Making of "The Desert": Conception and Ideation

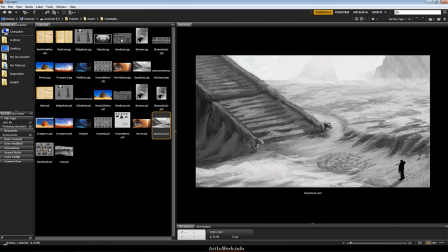20:21 And why I do consider this a decent piece of concept art, pretty useful piece of concept art, is because it had everything figured out for me.
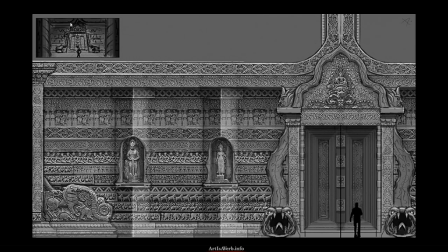20:29 I mean, as simple as this. When I started working with it first around as a texture artist, when I had to sculpt all the detail and everything, I didn't have to think much. And that's the key of the concept art, actually, because it eliminates a lot of the thinking and allows you to concentrate on production.
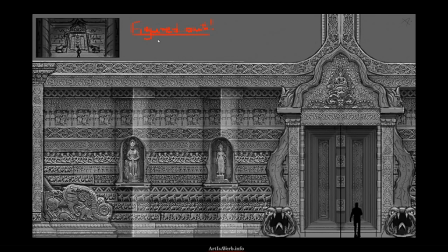20:46 Because when these two processes coexist, they really start messing with each other. So you really want to do all your thinking beforehand and then just go into the smooth production. And that was exactly the case here. I mean, I had all the little details figured out here, and I don't know if you really can see,
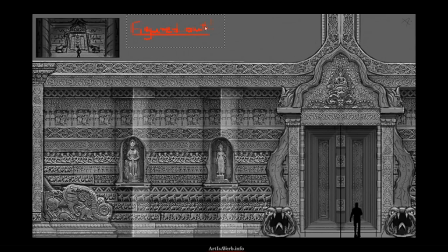21:03 but most of these images were photo sourced, and they were pretty low res. I mean, I can't even really make out some things on some of these plates, but that was okay.
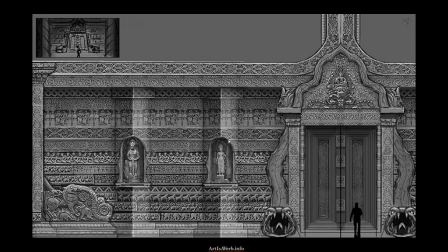21:16 I mean, this concept had enough figured out for me, so the only research I needed to do was to search for a deeper level of detail, to invent some kind of more sophisticated detail.
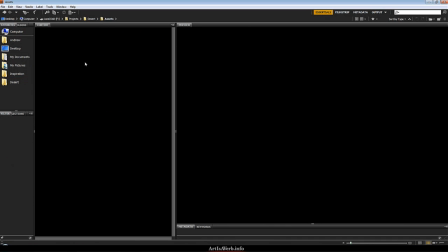21:28 But I didn't have to go, you know, any levels up in terms of detail. I didn't have to think of the huge shapes and everything.
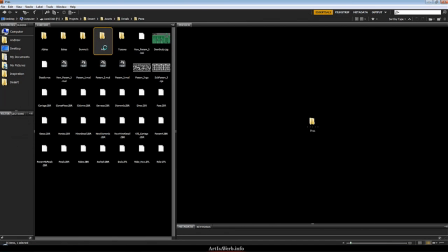21:35 And basically what this concept does is actually, since I've already told that most of these patterns were photo sourced, well,
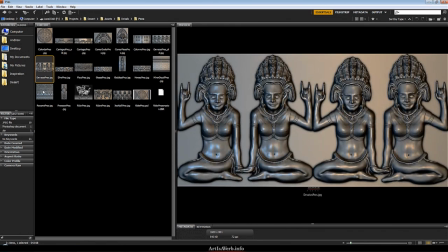21:43 some of them were painted, since I just could have used, you know, all these photographs and just sculpted everything without the help of this concept,
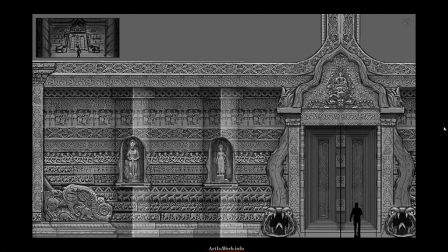21:50 really, if you think about it, the main reason for this concept wasn't the details. It's actually quite important, is because once again we return to the idea of big details, and it is pretty vivid here, I hope,
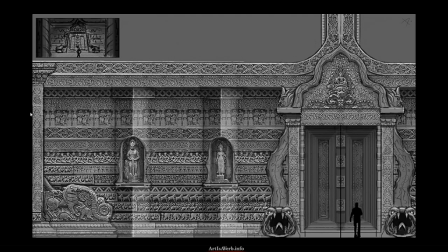22:02 because this was actually created not to show the detail but to show their arrangement in space and to show middle scale detail and big detail,
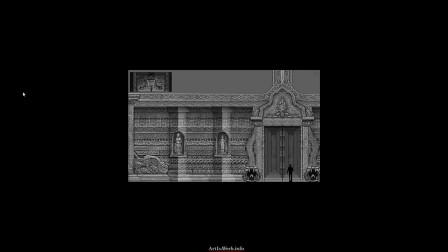22:10 because, you know, we can see here this huge big ass entrance and this door, and it was supposed to be here, and I needed to know where it would be. And I mean, this huge detail in the center,
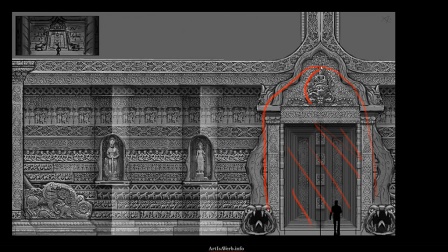22:20 I mean, it's not here to show me the particular kind of detail, but to tell me that there is something big. It could have changed quite a lot later on, and that would be okay, but it served its purpose to show me that there is this kind of detail of this kind of shape in this particular place.
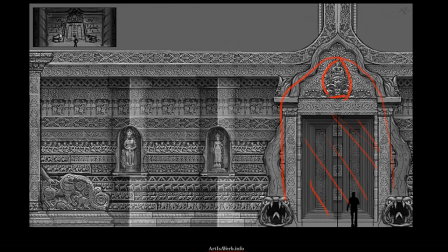22:36 It was supposed to be a flat wall, but I really wanted to add the bigger scale details to make this wall look interesting, even if it was stripped of all the textures, of all the details. It was supposed to have some volumes that would be interesting to look at.
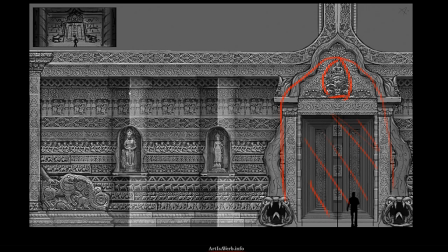22:50 And that's basically what's up with all these triangular protrusions. And I mean, this wall actually has quite a lot of storytelling to it. It was supposed to really tell what this environment is all about.
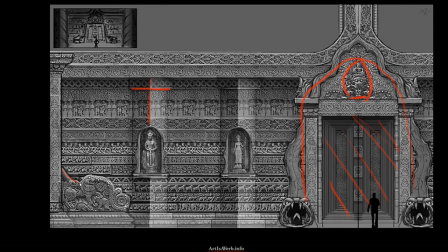23:01 If we look to the side here, we can see that there's this huge creature just stomping elephants and damn, you get it, you elephant, bam, and well, stuff like that.
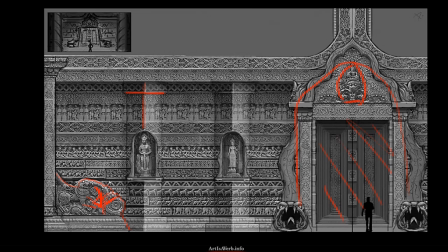23:13 And here you can probably see, but there are just a bunch of riders riding towards the entrance. And you can see them in more detail if you follow the links in the description of the video.
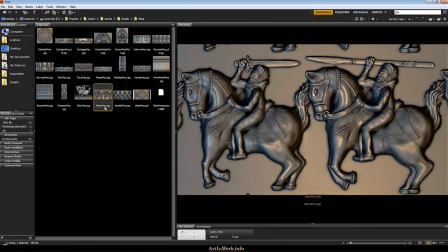23:24 I posted all of the sculpts and they're quite detailed. I hope you like them.
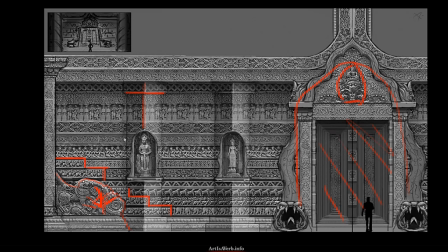23:28 But anyway, all the living things that we see here are running away from those aggressors.
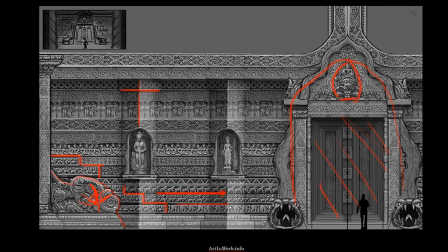23:33 As well as you have people here on carriages that are just trying to take away all their belongings and, I mean, save themselves. And well, basically they're doing the same. They're fleeing. And I really don't have people there, but I have a goat.
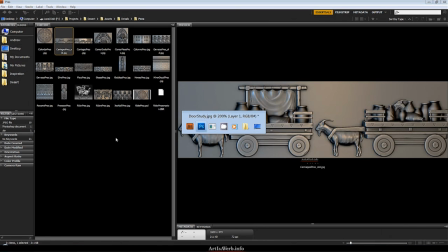23:49 I have quite a bunch of people later on, and here you have this huge statues that are all about, you know, being the idols and the goddesses.
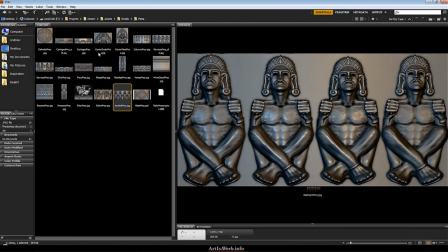23:57 I mean, here's the protector, sort of god that was there, that was basically here to be menacing and kind of show that he's protecting this place.
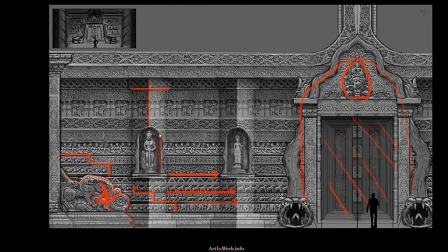24:06 And there was this female goddess that was kind of supposed to bless this place.
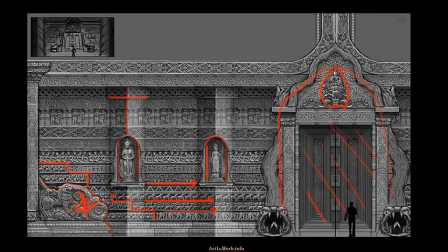24:11 And on the top here we see also these guys that's supposed to be pretty scary. And if you look at the detail, I mean, the way I sculpted them, I really tried to convey that.